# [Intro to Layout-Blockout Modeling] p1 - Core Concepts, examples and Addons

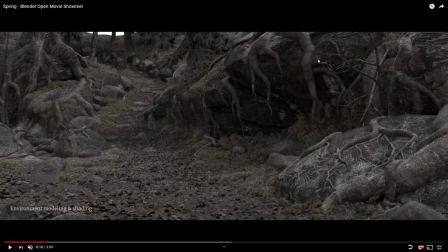[8:10]
So there are maybe 3 or 4 different, or 5 different roots that hang down from a side piece here, but all of these are duplicated around the scene. So this same model right here is probably used around here.
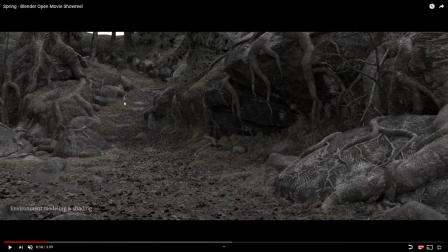[8:24]
And there are different ways that you can use displacement, shrink wrap modifiers, or armatures in order to place one asset down on a scene and have it wrap around items. However, I'll get to that as needed.
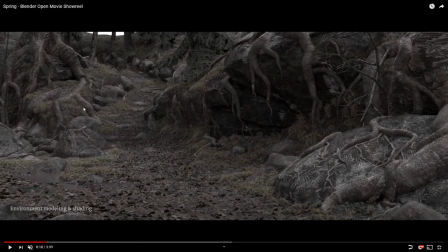[8:42]
And of course, all of these rocks, there are maybe 10 different rocks at the very most, and these are all just laid out. Now, what I'm showing you in this area is a preview into later Layout's job,
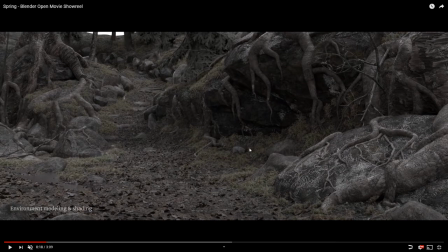[8:57]
in placing all of the assets in the scene. Initially, however, these will all just be random bits and pieces of mesh that you throw in to make everything look right and to compose the scene and to get a feel for the scene and environment.
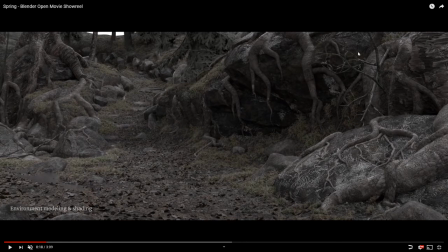[9:14]
Even if it's inside, you'll be just placing large cubes for, say, desks, and maybe cutting out the undersides of cubes to show that they're actual desks and to give a variation of visual weight.
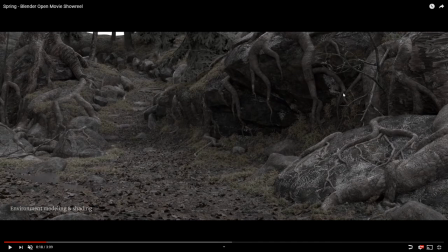[9:28]
But it's all stuff that's just whatever you can do to get it done. And of course, you can see more sticks were added, there was a pass of these icicle assets,
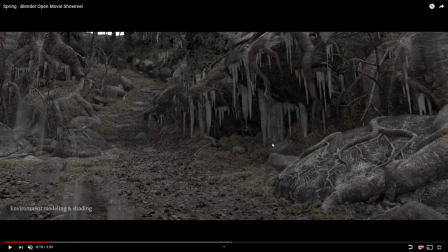[9:45]
and there are maybe 5 different icicle assets, all using the same, maybe 1 or 2 shaders, and there's probably a couple of sliders for the animators, but you know, that's animation work, and that's texturing work.
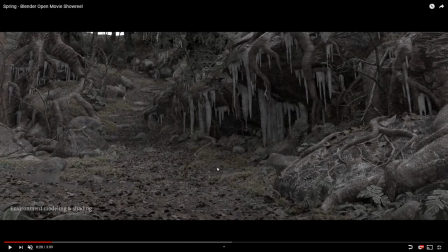[10:02]
And then you can see that the placement of all these little ferns really adds to the depth of the scene. And these ferns were probably not placed manually, they were probably placed with a particle system like I said before. And then maybe 5 or 6 of them within a given area,
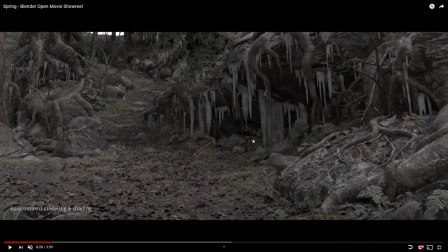[10:22]
were placed manually to give more character to them.
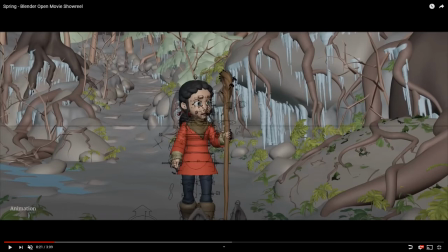[10:27]
And then you can see here that everything has blockout meshes, or stand-in meshes, to make the viewing and animating of the character a lot faster. So your blockouts will probably look a lot more like this, except with less detail.
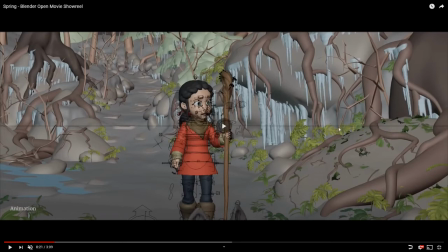[10:47]
You're just trying to get ideas across.
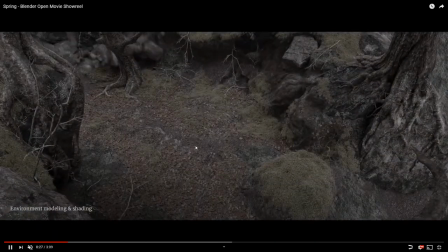[10:53]
And once again, you can see different layers upon layers and layers.
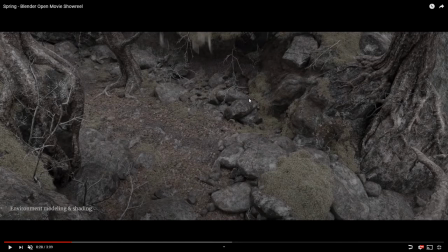[10:57]
And just to emphasize, let me back up a moment, just to emphasize how few assets are actually needed to make a really complex scene like this. Once again, maybe 10 rock variations, all scaled at different sizes, maybe 5 pebble variations.
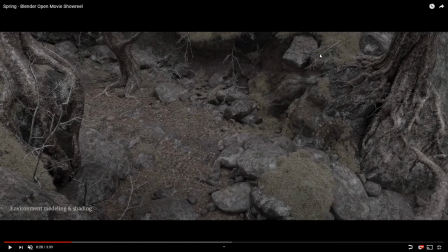[11:17]
But the same stick is used about 6 times in this area, or in this scene, or in this shot, rather. And it may have been used more, and I just don't realize it. This stick, this stick, this stick, looks like this stick,
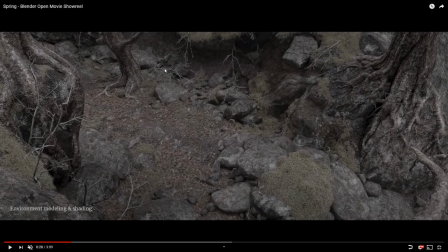[11:32]
and this one of these sticks are all the same exact stick. It's just that with layers of complexity and layers of placing assets, that you get a more complex scene.
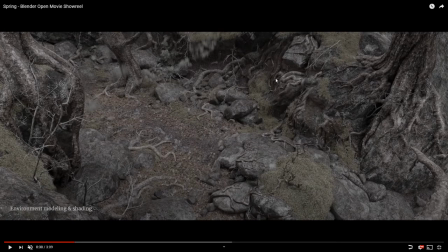[11:50]
And the more assets are added, the more your eye doesn't focus on any one of them, and so the repetition of detail isn't noticed as much. And it also helps that repetition of detail,
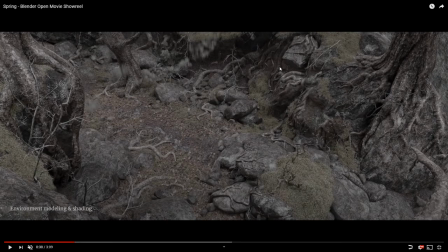[12:05]
as long as they're placed, sized differently, and rotated differently, can actually tie a scene together.